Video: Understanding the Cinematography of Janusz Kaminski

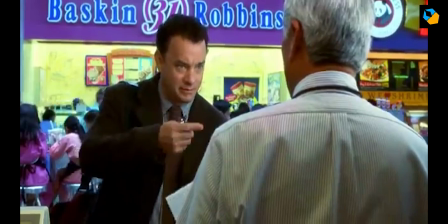[4:15]
Most of his subjects look like movie stars, which they are, and they are lit from the front or side.
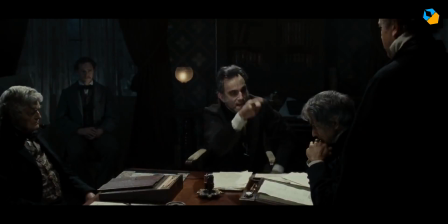[4:21]
I've also seen Janusz use Brise lights for his commercial and glamour work.
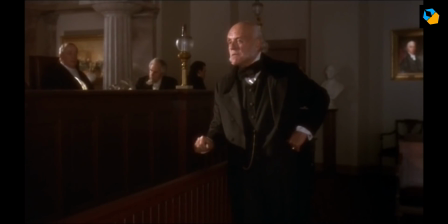[4:26]
He also uses top light, which makes the forehead brighter than the chin.
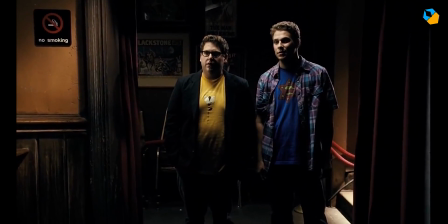[4:31]
This is possibly the result of his backlighting and rim lighting technique.
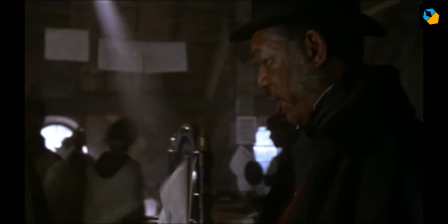[4:35]
Janusz gets to play with all the lights in the world, and since both he and Spielberg love to show windows,
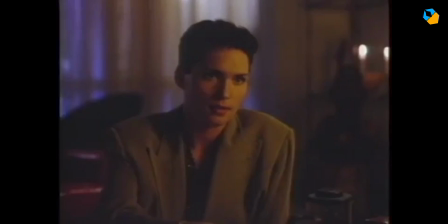[4:41]
large windows, in the shot, they need a lot of lights and power.
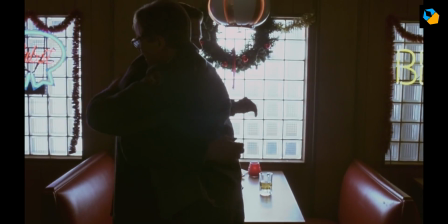[4:46]
As a result, most of the time the windows are blown white or near white. The blown windows become symbolic.
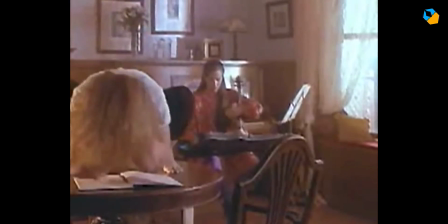[4:53]
They match the blown rim lights and the noticeable backlight. Think about it.
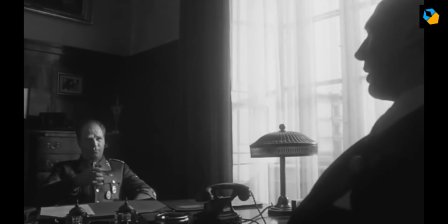[4:58]
Janusz Kaminski creates a set of light on top of the existing set.
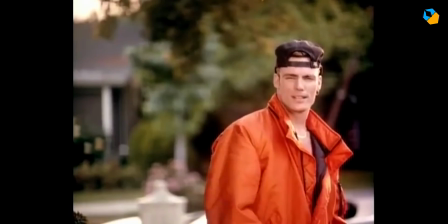[5:03]
With lenses, he has used them all, from Hawks to Primos to Cooke lenses,
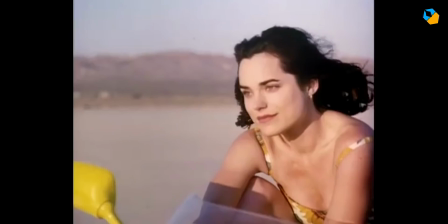[5:07]
but I think he returns more often to the Zeiss Super Speeds, rehoused by Panavision.
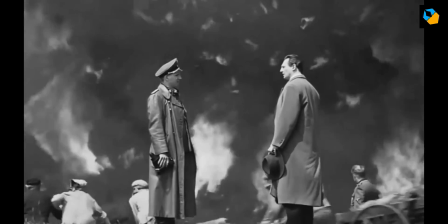[5:13]
He doesn't like the sharp, detailed look you get with modern lenses, and does his best to diffuse the effect.
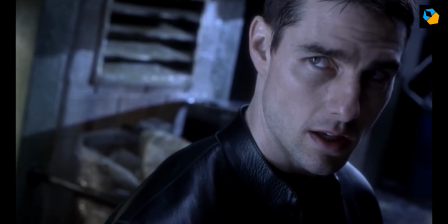[5:20]
He uses both primes and zooms, and even got Spielberg to use zooms.
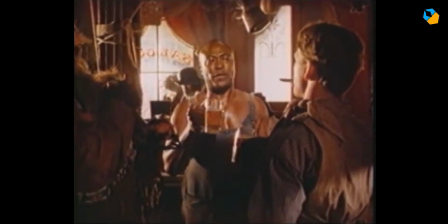[5:25]
He predominantly shoots film for movies, but also uses digital cameras for his commercial work.
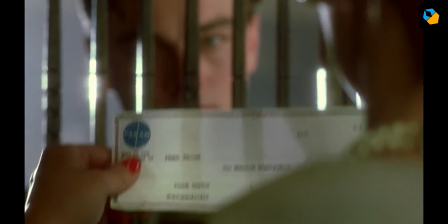[5:31]
What else can I say? His mastery is open for all to see, and I can't wait to see what this great master will come up with next.
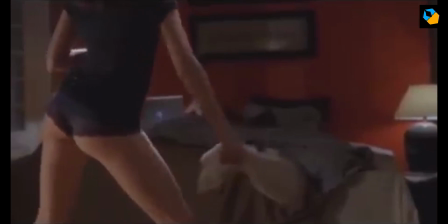[5:40]
I hope this brief video makes you curious enough to learn more about the brilliant cinematography of Janusz Kaminski.
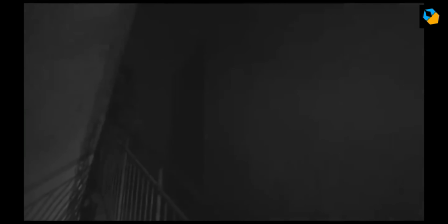[5:46]
The best way to learn more about him is to watch his movies and from his interviews in the American Cinematographer magazine and elsewhere.
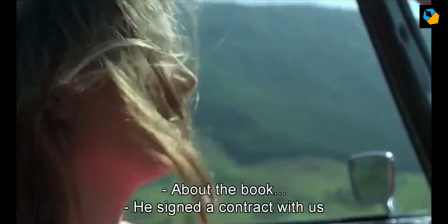[5:54]
If there's a favorite cinematographer whose work you want analyzed, let me know.
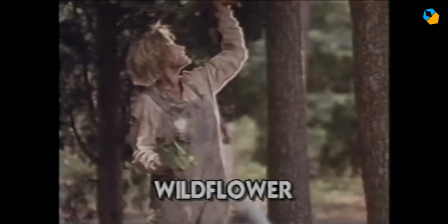[5:58]
To see more videos like this one, please subscribe. There are lots more on the way.
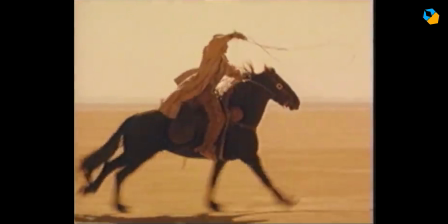[6:03]
Bye now.